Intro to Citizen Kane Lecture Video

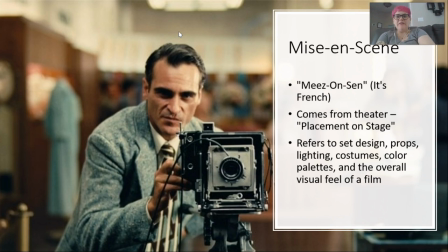(8:02)
Okay, so we're going to briefly talk about this concept called mise-en-scene, and this is something that we will work with a little bit more this semester, but we really get into mise-en-scene in film two.
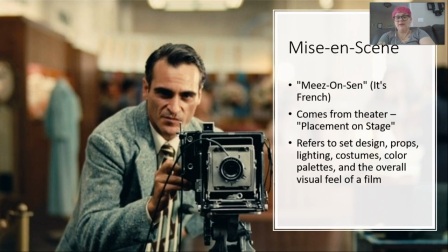(8:19)
So mise-en-scene is a French term. I would like you guys to say out loud mise-en-scene. I don't care if you look silly. One, two, three, mise-en-scene. I don't want you to hear you say mise-en-scene or mise-en-scene or mise-en-scene or whatever. It's mise-en-scene.
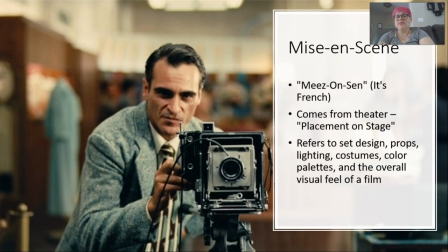(8:38)
And this phrase actually comes from theater. and the theater term is placement on stage. So it refers to in theater how things are placed on stage and what effect.
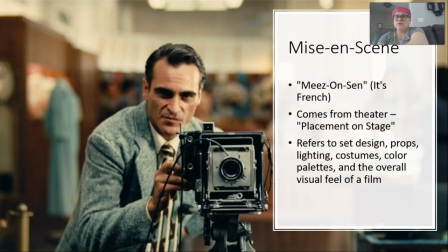(8:54)
So it comprises the lighting, the production and set design, the costume design, where things are, whether they're upstage or downstage, stage right or stage left, et cetera. So mise-en-scene refers to that visual feeling of a film.
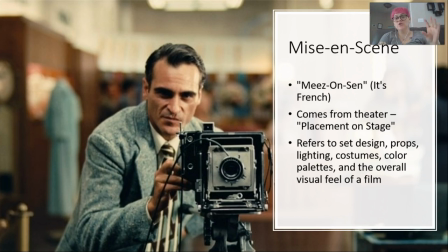(9:12)
So it refers to both the overall visual feeling of a film or a director, but it also refers to the individual feeling of a shot. So you could take one shot and you could look at it and say, okay,
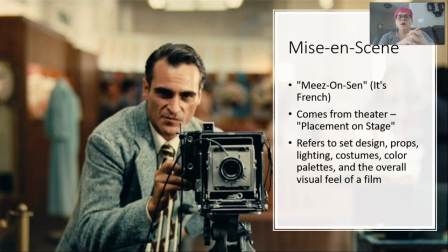(9:29)
so like this shot we're looking at right now on the screen, what's the first thing your eye is drawn to? Well, that's the camera, right? Even though there's a human subject, the first thing you see is the camera. That's the thing that's most in focus. It's center framed. It's black.
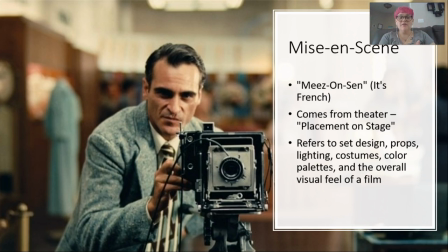(9:44)
The background is blurred and is not in focus. So obviously they don't want me to pay attention to that. It's just kind of blobs of color. And then the subsidiary focus. So the thing I see next is the actor, Joaquin Phoenix. So I see the character who is slightly off center from the camera. So that's how I can tell he's not most important.
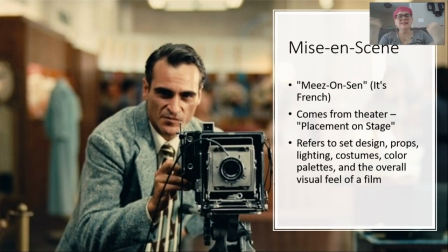(10:04)
He's not as sharp as the camera. Then I look at the lighting and say, okay, this is kind of a medium key lighting. There's shadows on his face, but it's not supposed to be super dramatic in terms of the lighting and et cetera, et cetera.
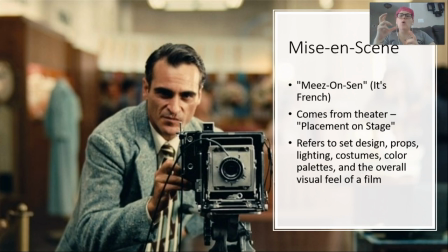(10:19)
You could break a shot down to try to figure out what a director is trying to get you to think, feel, what the director is trying to say about the characters in that shot. All of that is what comprises mise-en-scene.
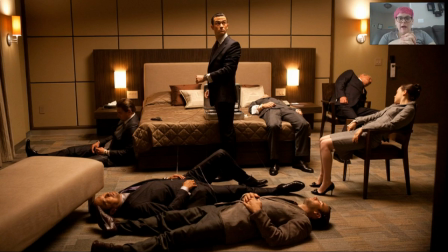(10:34)
So let's look at some examples here of mise-en-scene. So I want you guys to take a second to think. I want you to think about what is the first thing you look at in this shot. I want you to think about what are the second things, what's the lighting like?
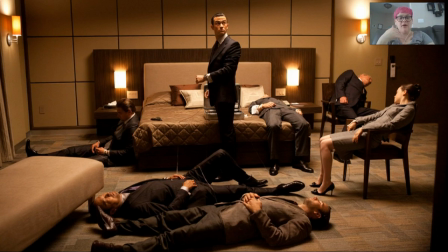(10:55)
How have they positioned things either in the background or the foreground compared to the character? What's the color palette like? All of that. And so I want you to pause me here and talk a little bit about the mise-en-scene, the composition of this shot.
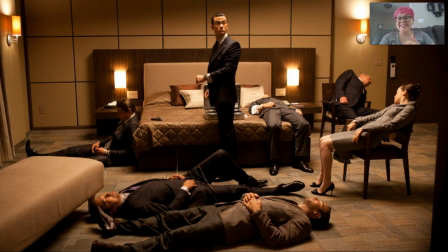(11:14)
Okay. Hopefully you had some good conversation. So let's take a look at the next one.
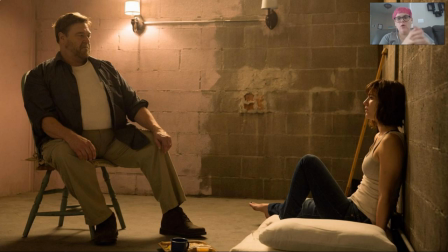(11:21)
So let's think about the mise-en-scene of this shot. Again, what is the first thing your eye is drawn to? What's the second thing? What is the color palette like? What's in the background, the foreground?
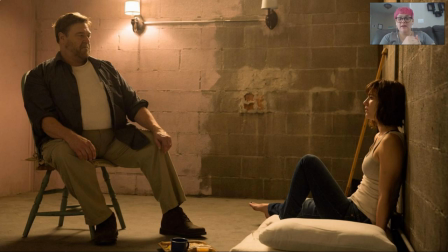(11:35)
Is there a lot of stuff going on in the frame? Is it kind of basic? What are the characters' expressions like? These are all parts of mise-en-scene. So go ahead and take a second to talk about that? Okay. Hope you paused me to talk. All right. Let's look at the next shot.
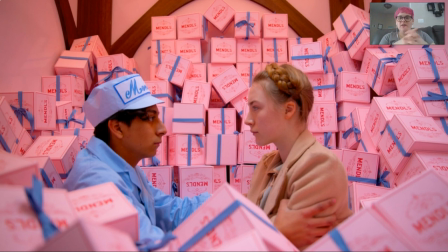(11:55)
All right. So now I want you to, again, what is your eye drawn to first? What are the characters doing? Which directions are they facing? What does that tell us about the characters? What are they, you know, what are they surrounded by? What's the background?